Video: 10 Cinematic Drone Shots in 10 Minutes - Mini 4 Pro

I don't know why I do this sometimes, but I just do...
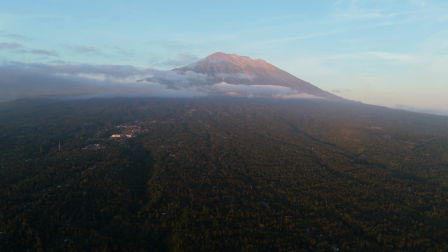Getting cinematic drone shots is actually a lot easier than you think. You see, I've been flying stabilized drones for quite a while now,
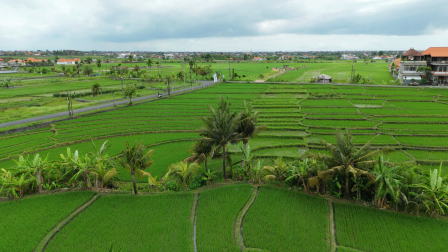and I've come to this beautiful island here of Bali to share with you 10 cinematic drone shots that are going to completely transform your footage. These moves are the moves that I go to every single time I want to capture really nice cinematic footage,
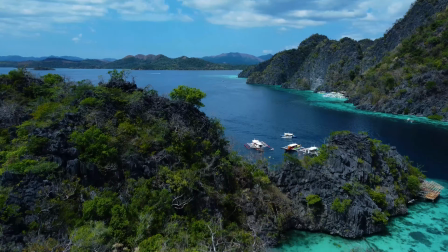and by the end of this video you too are going to be equipped with all the information you need to capture really nice cinematic drone footage.
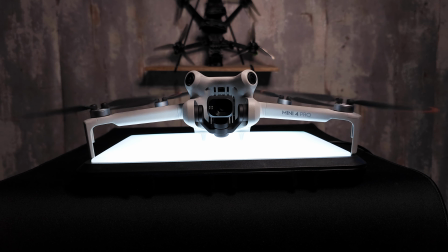I'm going to be using the DJI Mini 4 Pro for this video but if you have any type of DJI stabilized drone you're going to be able to perform all of these different maneuvers. Let's get into it. Okay so before I get into the actual drone moves themselves I want to cover two things really quickly that are also going to help to get really nice footage.
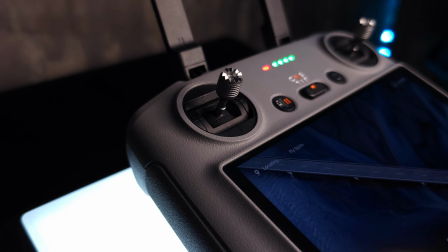First being what you do with the controller of your drone because you want to be as smooth and precise as you can while operating the sticks on the controller.
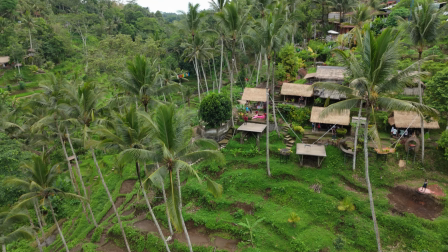See if you're too rough and jerky with the movements although the gimbal does stabilize the footage quite a bit it's still going to translate into your footage. You're going to get really harsh direction changes things like this just do not look professional. So be as smooth as you can on your controller and your footage is going to thank you for it. And the second thing is you're going to be shooting in manual camera settings.
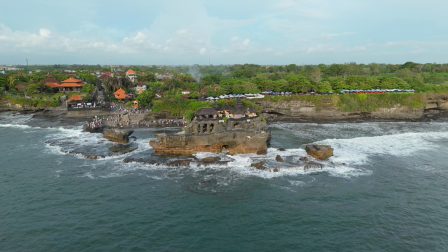What this is going to do is going to make sure all of your settings are locked before you start filming then when you take your shot you're not going to have any changes in the exposure, the white balance, these types of things can make your footage look really amateur so shooting in manual settings is going to help to overcome those things. Right let's get into the first move. So the first move I'm going to cover is going to be the orbit.
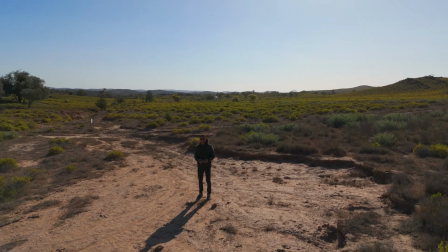Now the orbit in its most basic form is based through the drone performing a full 360 degree rotation around a subject at a fixed height and a fixed distance.
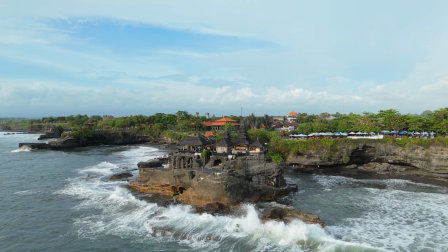Now the orbit is a very versatile shot one because you can break down the components of the orbit and use them to your advantage to create very very nice cinematic movement. Now what the orbit allows the viewer to do it allows them to see the subject from every single angle and also to see the location the subject is in but if we want to take our orbits to the next level whilst doing the orbit try and think about things like maybe pulling back whilst doing an orbit that can help to reveal more and more of the landscape that you're shooting in as the orbit progresses.
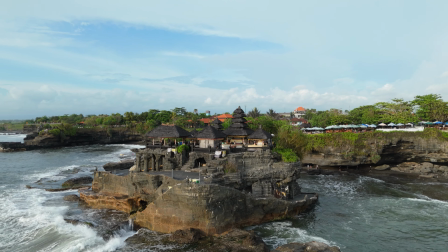You can also change altitude whilst you're doing the orbit try and make sure you keep the camera locked onto the subject at all times but you
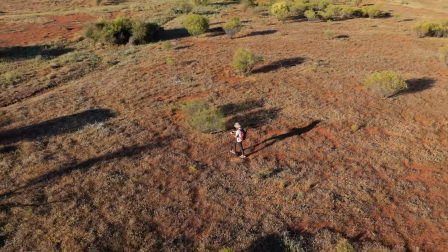can even combine these two things together you can orbit pull back and increase in altitude and doing things like this is just going to help to sort
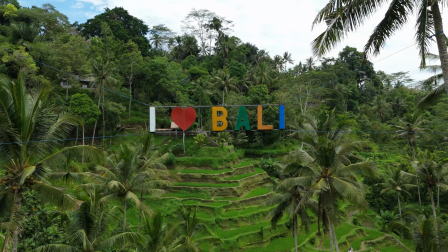of play on the basis of the orbit whilst helping to take the orbit to the next level and this type of thing can really help make your footage stand out more than you ever thought possible.
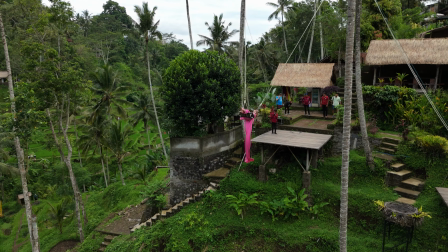Something else with the principles of the orbit is when you take the orbit really really really far back from your subject say you're filming a
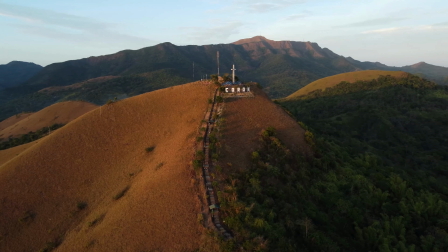broad landscape I'll show you an example here where there was a nice sort of mountain in the foreground with some mountains in the background now I took the principles of the orbit here but stretched them way far out so I was only completing sort of five to ten degrees of the arc of the orbit but because I was so far away I generated what's known as the parallax effect which means the objects in the foreground and the background are moving at different speeds and when you get this just right it looks absolutely stunning so this is a situation
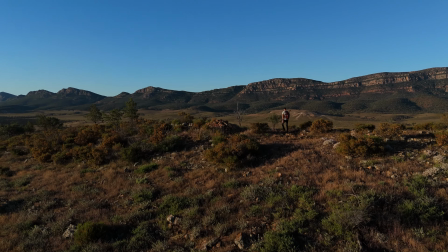where you're using the principles of the orbit but you're using them to your advantage to create really unique shots. So the second shot I'm going to cover is actually a two-in-one because it's so simple so it's flying forwards and flying backwards nothing else thrown into the mix just literal forwards movement or backwards movement.
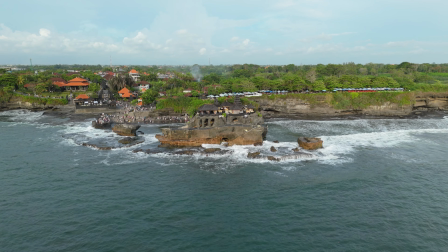Now we're going to do this at sort of a medium level of height and what this is going to do it's going to allow the viewer to see the landscape that you're filming in. Now when might you want to fly forwards and when might you want to fly backwards? Well flying forwards is a really good way of opening into a new scene so flying forwards gives you the feeling that you're coming into you're entering somewhere new where if you're flying backwards it gives you the feeling that you know you're leaving somewhere something is coming to an end so if you're flying
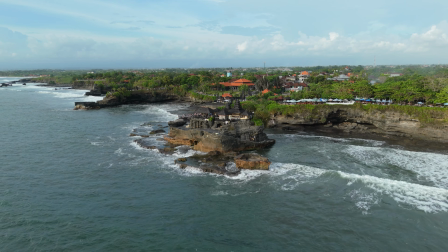backwards try and have this towards the end of the sequence and if you're flying forwards you can use this to start the sequence. Shot number three is also a really popular one when it comes to opening a scene and it's similar to the last one so it's flying forwards but this time you start low to the ground,
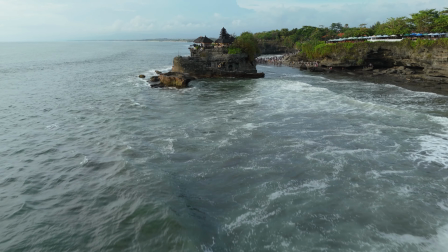you fly forwards, you increase in height and you also increase the gimbal tilt up as you fly forwards. What this allows you to do, it allows you to reveal more and more of the scene exponentially as the shot continues. Fantastic one for opening a scene in a new location, great one for showing off a new location and it just adds a few different layers to the shot so you're moving forward you're
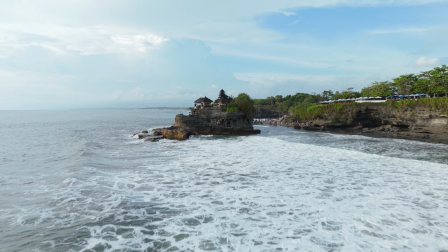increasing in height and the gimbal also moves it just makes things more dynamic more interesting for the viewer and it's a shot that requires a little bit more skill to pull off but with a bit of practice you'll be nailing it every single time shot number four is going to be one that you can literally only do with a dji kind of camera drone like this and it is the top down with a slight spin now what this means the drone is at a fair altitude the camera is pointing straight down
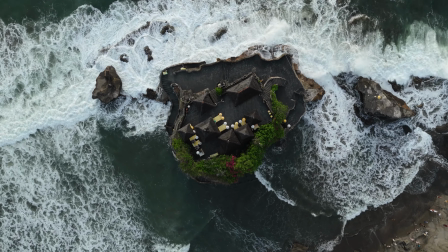to the ground and whilst looking down you descend slightly and induce a slow spin.
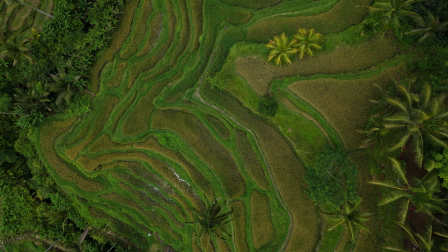Now this looks really cinematic because you've got a little bit of movement going on in the scene. You're also seeing things from a perspective that you cannot see unless you have a drone like this and it's just a really unique shot special to drones and one you should definitely be using throughout your sequences just to help to show off scenes in a very different light. Shot number five is another really simple one but really effective if done in the right situation and it's just going to be flying upwards. Now I know that sounds really simple but with the correct setup a shot like this can be very powerful. Now the correct setup is going to look something like having something in the foreground and something in the background so that as
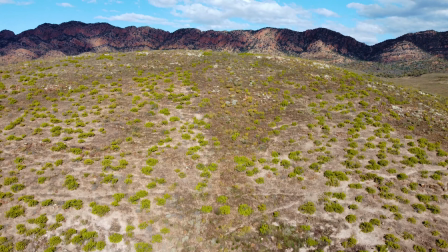you increase in altitude you get a difference in movement in the foreground and the background of your shot.
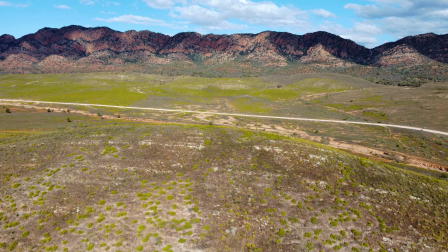Now I've got an example on the screen now of what I mean but it's also a good shot you can use to reveal something because if something in the foreground is blocking
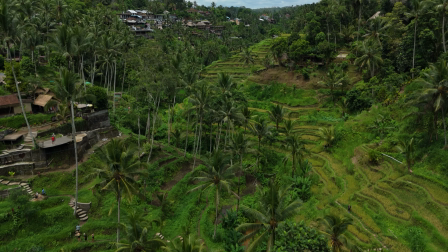whatever you're trying to show in the background as the drone increases in altitude the background becomes more and more visible as
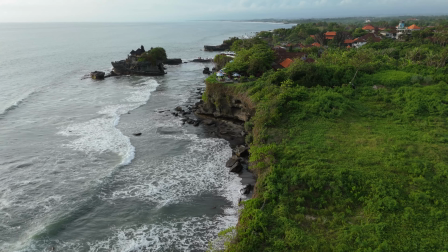the shot continues. Now if you're still a bit sort of unsteady or not very smooth on the sticks if you start off at a higher altitude any sort of fumbles you're having with the sticks are going to be much less noticeable because the closer you are to the ground any sort of unsmooth action on the sticks is going to be much more noticeable. So if you're still trying to work on being smooth start higher up but if you've got that smooth control movement down to a T start off low.
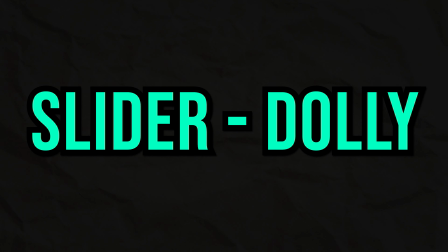Shot number six is going to be the slider or the dolly and what this basically means is kind of flying sideways now it's most effectively used when tracking a subject say for tracking a car or a person if you have the drone locked onto the subject and then you can just track them either manually or if you have the mini 4 pro with active track you can let it do all the hard work for you but we're going to track it manually in
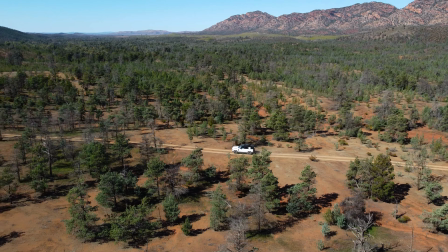this situation so we're just flying along tracking the object and if you want to increase the sort of cinematic flare to this footage you can try and increase some distance changes and altitude changes just remember to try and keep locked onto that subject at all times so you
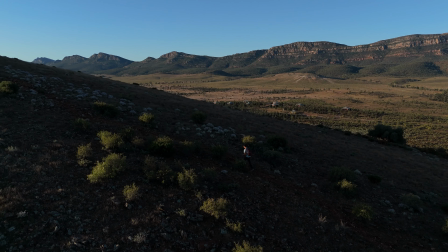can either get closer to the subject get further away from the subject get higher up or get lower down as the shot progresses different things like this just going to help to add a bit more dynamic movement into your shot but at first just practice tracking the subject from the same height the same distance and just maintaining them in the same point on the frame. Shot number seven is going to be flying really really low or flying really really high now introducing different levels that are
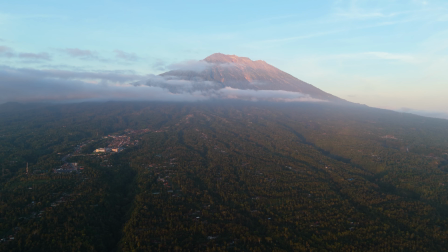flying throughout your drone footage is going to help to just increase the cinematic flair and the dynamicness of your footage.
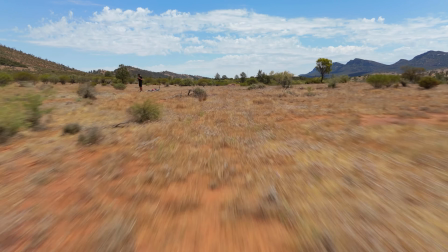Now what this means when you're flying really really low down and you're flying quickly you're getting a lot of movement in the shot everything is going on
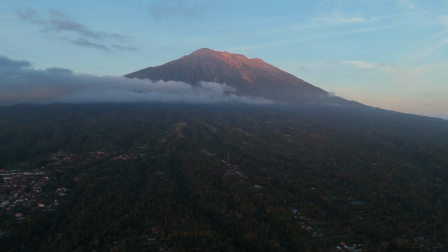at once it feels like you're really zooming through a scene but then when you're really high up and you're flying at the same speed things move much slower because of the perspective and sort of incorporating low and high into your footage is going to really help to take things to the next level because you're going to introduce different feelings and emotions into the shots.
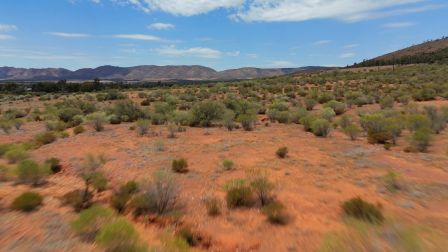Now when you're flying low and fast people are going to feel excited, pumped, something's going on and then when you're flying really high and things are feeling much more gentle and
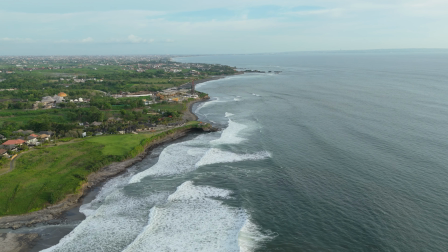calm people are just going to feel more soothed and it's going to give them more time to take in the broader landscape of where you're filming. So in your next sequences make sure to include some low shots and some high shots as well as all the rest that I've talked about already throughout this video. Number eight is going to be more of a cinematic technique rather than a shot itself. Now what this is going to mean is we want to include different distances of shots from whatever subject it is that we're filming. So we want to include close-up, medium distance and far away. Now what this does it allows the viewer to get more different areas of perspective over what it is you're filming.
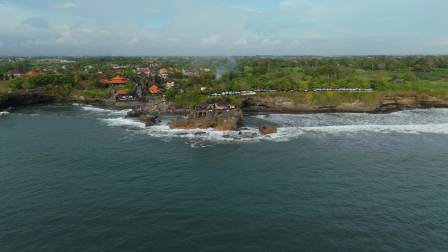So start off really far away you can see a lot of the landscape, the subject, you can kind of see everything that's going on.